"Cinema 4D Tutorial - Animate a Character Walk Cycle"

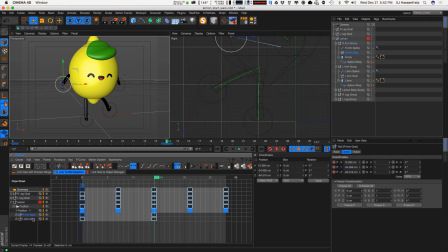(10:04)
What we need to do is we're just going to use these three keyframes or these two keyframes and basically we're just gonna take the keyframes from the beginning and
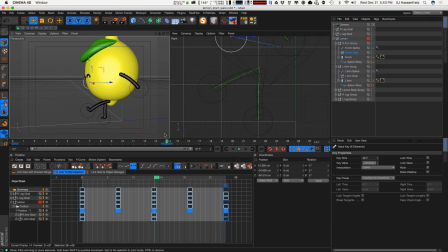(10:16)
copy them make them to the end and now if we hit play we now have this guy doing his little walk checking out waving his arms and we got the opposing motion going on one thing we can do with stuff like
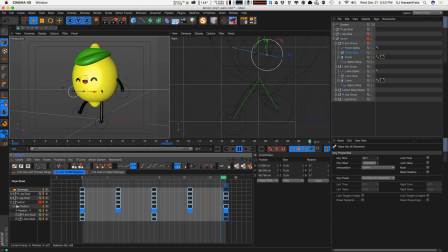(10:33)
arms and legs or arms and heads and bodies is start adding some like secondary motion or some offset animation so what we can do is maybe like offset the animation of the arms so maybe the
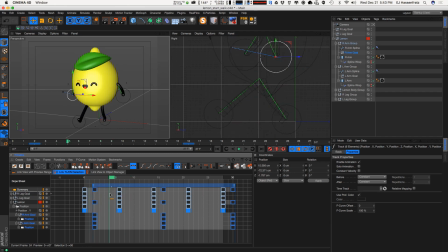(10:51)
the legs start and then the arms move or we have the arms lead so we have a frame ahead where the arm kind of leads forward so the thing we need to do with that if you actually did more than one frame is duplicate the keyframes even more so now we have more
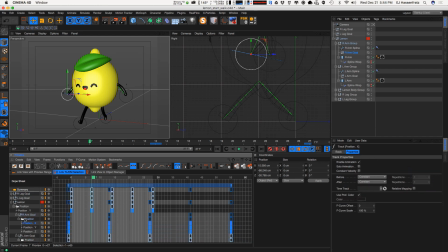(11:09)
real estate to kind of slide all these keyframes back and forth because we have like this undulation undulating motion hopefully that makes sense right so now we have more frames to kind of slide back and forth and actually now we have this all open we can add a little bit more ease on
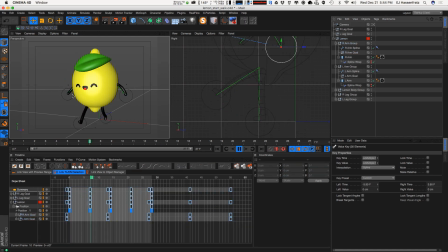(11:25)
all these keyframes so now we have just a little bit of offset movement so we have like the the arms moving just one frame forward so it looks like the arms are kind of leading or we can do totally back uh totally the other way and slide all these forward and have this
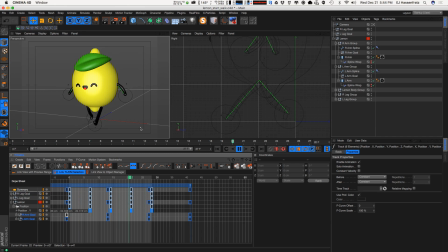(11:43)
keyframe just be a frame behind so something like that uh to add even better so like even more noticeable uh movement is we
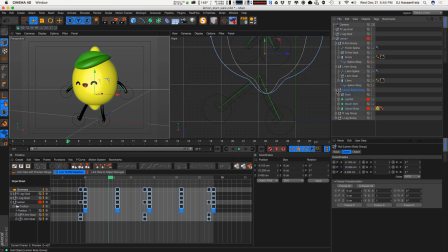(11:53)
want this head bob we want the uh the actual head to bob on our character so we can have this bob uh back and forward and the funny part is is like depending on where your character's body is pointing towards so he's pointed forward right now and if we hit play you can see
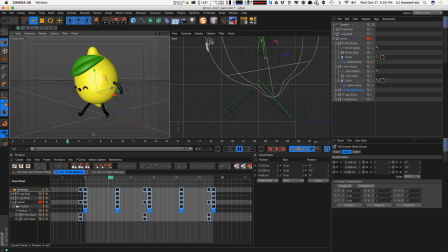(12:11)
he's like if he had an angry face on like this would be perfect like this kind of stance where he's like i'm determined to kick someone's butt i'm gonna squash some lemons so you're getting these lemon jokes uh he's gonna squeeze some lemons he's on a mission or you know maybe he just
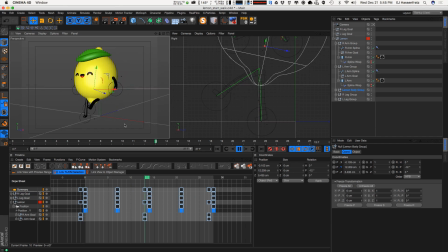(12:28)
uh you know just won something i don't know what that would be he he is not going to be used in some lemonade or anything so if you have his stance a little bit backwards he looks more proud and happy maybe he just had some baby lemons i don't know uh he bought a new lemon tree i'll
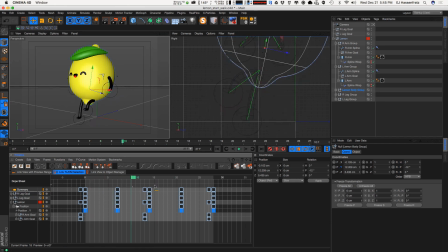(12:46)
stop i'll stop okay so let's have some like bobbing motion right so uh what we want to do is when his leg is forward and even if you notice when you walk when your leg is forward your body is gonna move backwards and I just did it myself in my chair
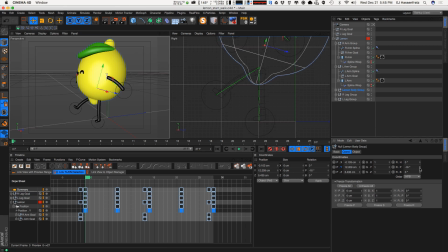(13:04)
but that's gonna be like the back post so what we're gonna do is just move and tilt this body backwards and it's very important where you put your anchor point on your body so I specifically put it right there where your torso would be or where your hip would be so I'm gonna set a key frame for that rotation
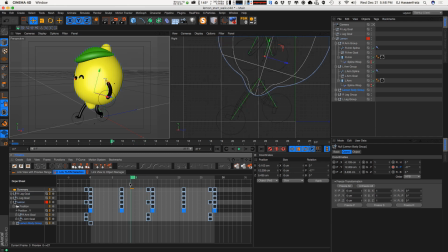(13:23)
and then when you're going forward you would go kind of like this going forward in this stance because you're planting forward and we'll just plant
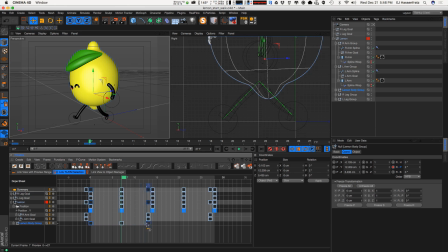(13:40)
a little bit and then basically it's just you know looping these keyframes so we'll do just that something like that yep so now we just have this looped you can see we can add a little bit more ease and let's see
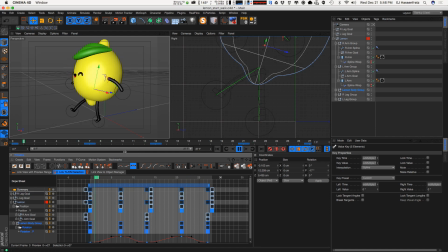(13:54)
what we have so I think this is a little bit too much of a nod so we can actually bring that back a little bit I think he's not nodding too forward a little bit too much so we'll just move this back a little bit so